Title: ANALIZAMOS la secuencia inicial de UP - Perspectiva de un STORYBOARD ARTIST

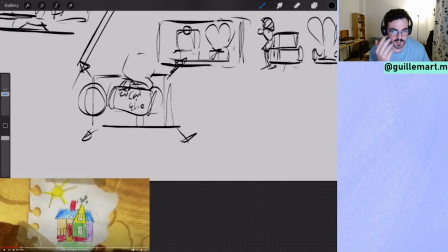501s
Estamos un día soleado, es que parece un dibujo de una niña pequeña,
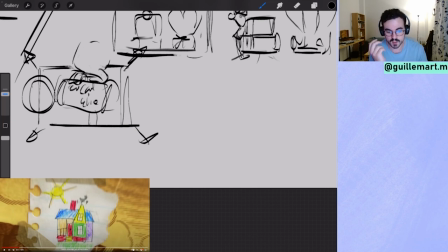505s
porque ella fue esa niña pequeña y ella va a cumplir el sueño de vivir en su casa de los sueños, de tener una casa de colorines.
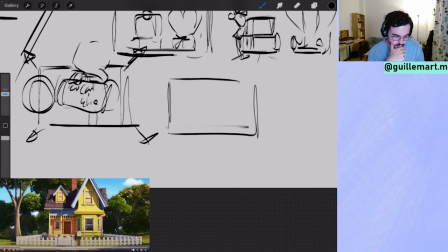511s
Y mira qué bonita queda. Los sueños se están haciendo realidad para Ellie y para Carl. Viven en su casa llena de colorinchis.
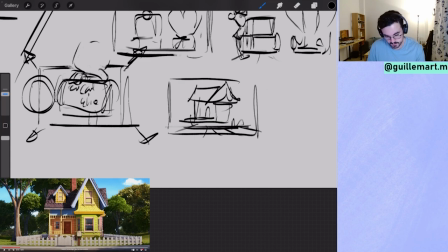526s
Piensa que todo esto es central. ¿Dónde viven Carl y Ellie?
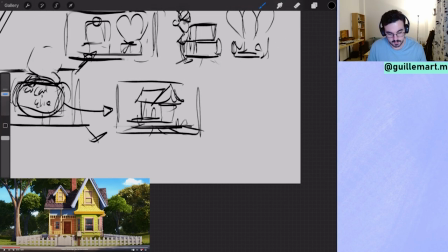531s
Pues aquí, en esta casa tan bonita, que hemos recogido de un dibujo que hemos enseñado antes de esta secuencia, el dibujo de niños pequeños, este.
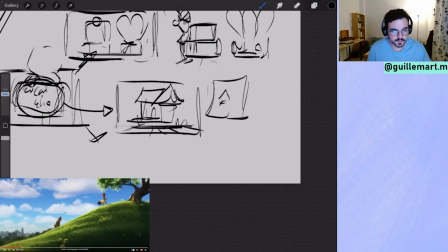546s
Pues aquí lo tenemos, ¿vale? Y este plano es muy importante.
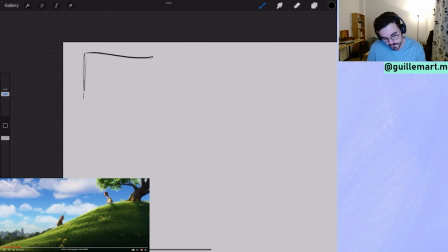552s
Este plano, para mí, significa el inicio
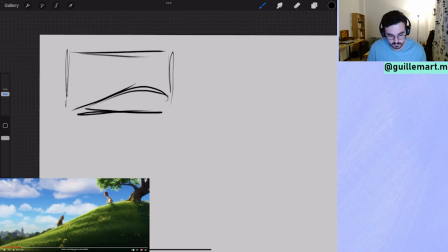559s
de una relación, de una aventura de relación.
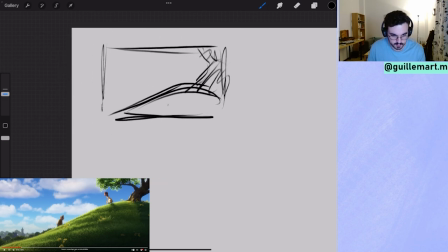564s
Es soleado, todo clarividente, hay florecitas por aquí, por abajo. Te está esperando tu mujer aquí con ganas de que subas. Y te cuesta, pero el hecho de que ella ya esté arriba esperándote
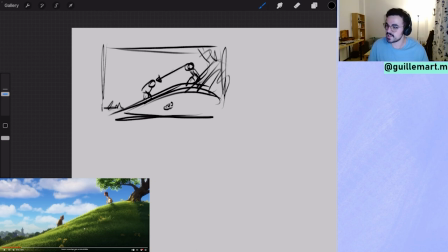583s
significa que tiene ganas de estar contigo, de empezar una nueva aventura contigo. Y con las florecitas, es una composición preciosa, la verdad. Con las nubecitas por aquí.
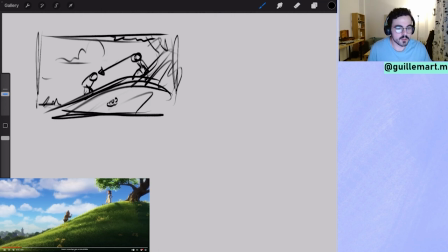597s
Muy bonito. Bueno, sube. Espérate, que estoy cansado, que soy un viejo de 82 años.
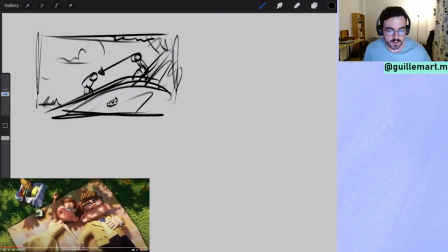603s
Parezco yo. Soy un viejo de 82 años, deja de fumar, Cal. Que seguro que esa época fumaba.
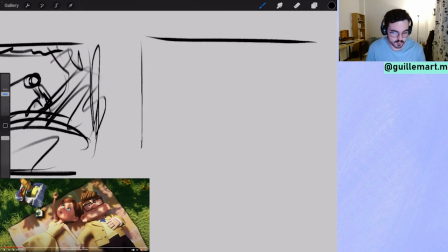609s
Eso no lo ven en películas de Disney.
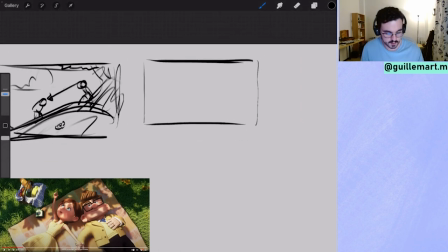611s
Y luego tenemos otra composición donde están ellos dos mirando las nubecitas.
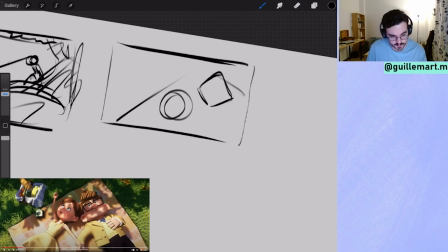619s
También muy bonita esta composición. Ella redonda y él cuadrado. Pero sobre todo eso, que tengan las manos juntas y que miren a lo que les viene, al futuro. Para mí eso es, mira eso, mira qué bonito es el futuro que tenemos por delante.
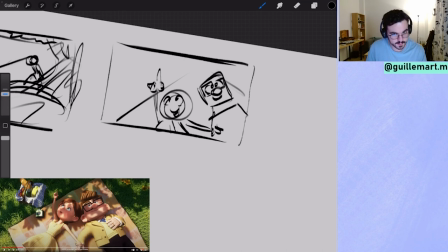639s
Y Kyle está flipando porque nunca se imaginaría que acabaría así. Porque era un niño muy tímido. Al final es él y quien la saca de su zona de confort. Aquí tenemos la cestita y todo.
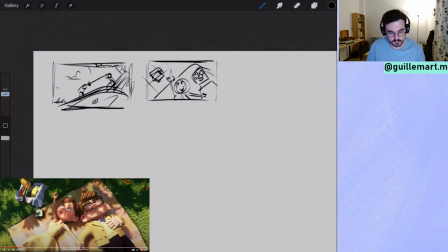653s
Bueno, este soprano sería un poco más abierto, sería rollo así.
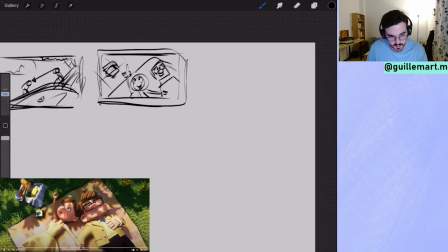657s
Pero fijaos, ella pues tenía otra vez el pelo recogido.
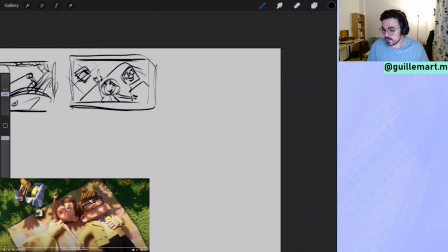664s
Siempre tiene el pelo recogido ella. Ay, se ve el anillo, nunca me di cuenta de eso.
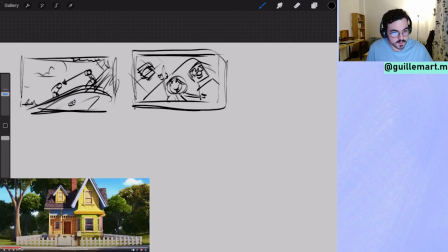671s
Sí. En el plano este, el del buzón.
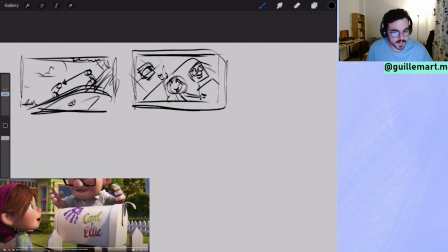678s
A ver, ¿dices en el plano del buzón se le ve el anillo? Exacto. Tienes toda la razón.
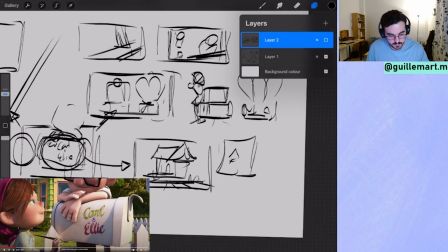687s
Pues mira, sin que te lo hayan colado ya sabes que están comprometidos 100% juntos.
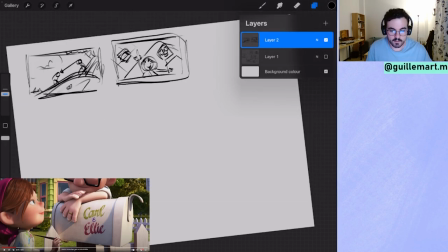692s
Que ya no hay vuelta atrás. Qué bonito. Estamos por aquí, ¿vale?
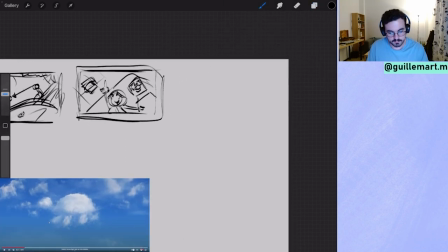699s
Un plano cenital y que están viendo, pues, lo típico. Tortugas, no sé qué.
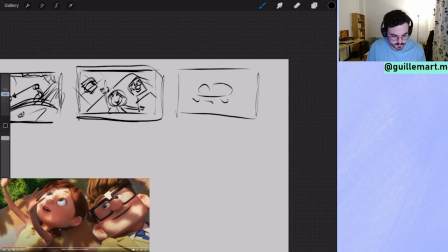708s
La tortuga aquí. Que este plano es para enlazarlo con el siguiente.
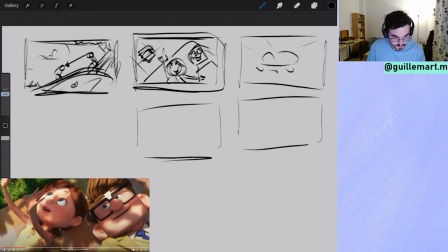714s
Porque de este plano vamos a uno más corto aún, donde ella le explica sus planes y él pues está encantado de lo que ella dice. ¿Y qué es lo que ve él?
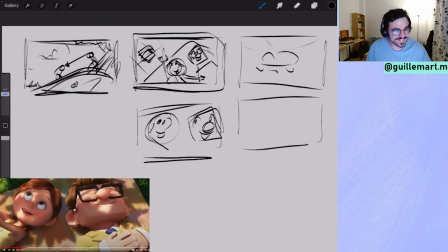735s
Él está encantadísimo. ¡Ay, qué bonito! Ya lo veremos luego lo que ve.
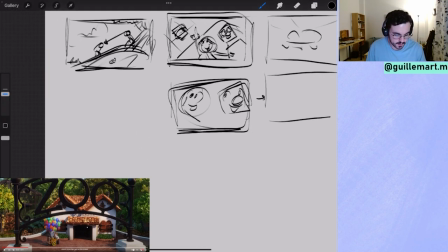742s
Porque aparte de esto, porque esta escena la vamos a recoger. Todo este planteamiento se va a recoger creo que dos veces más.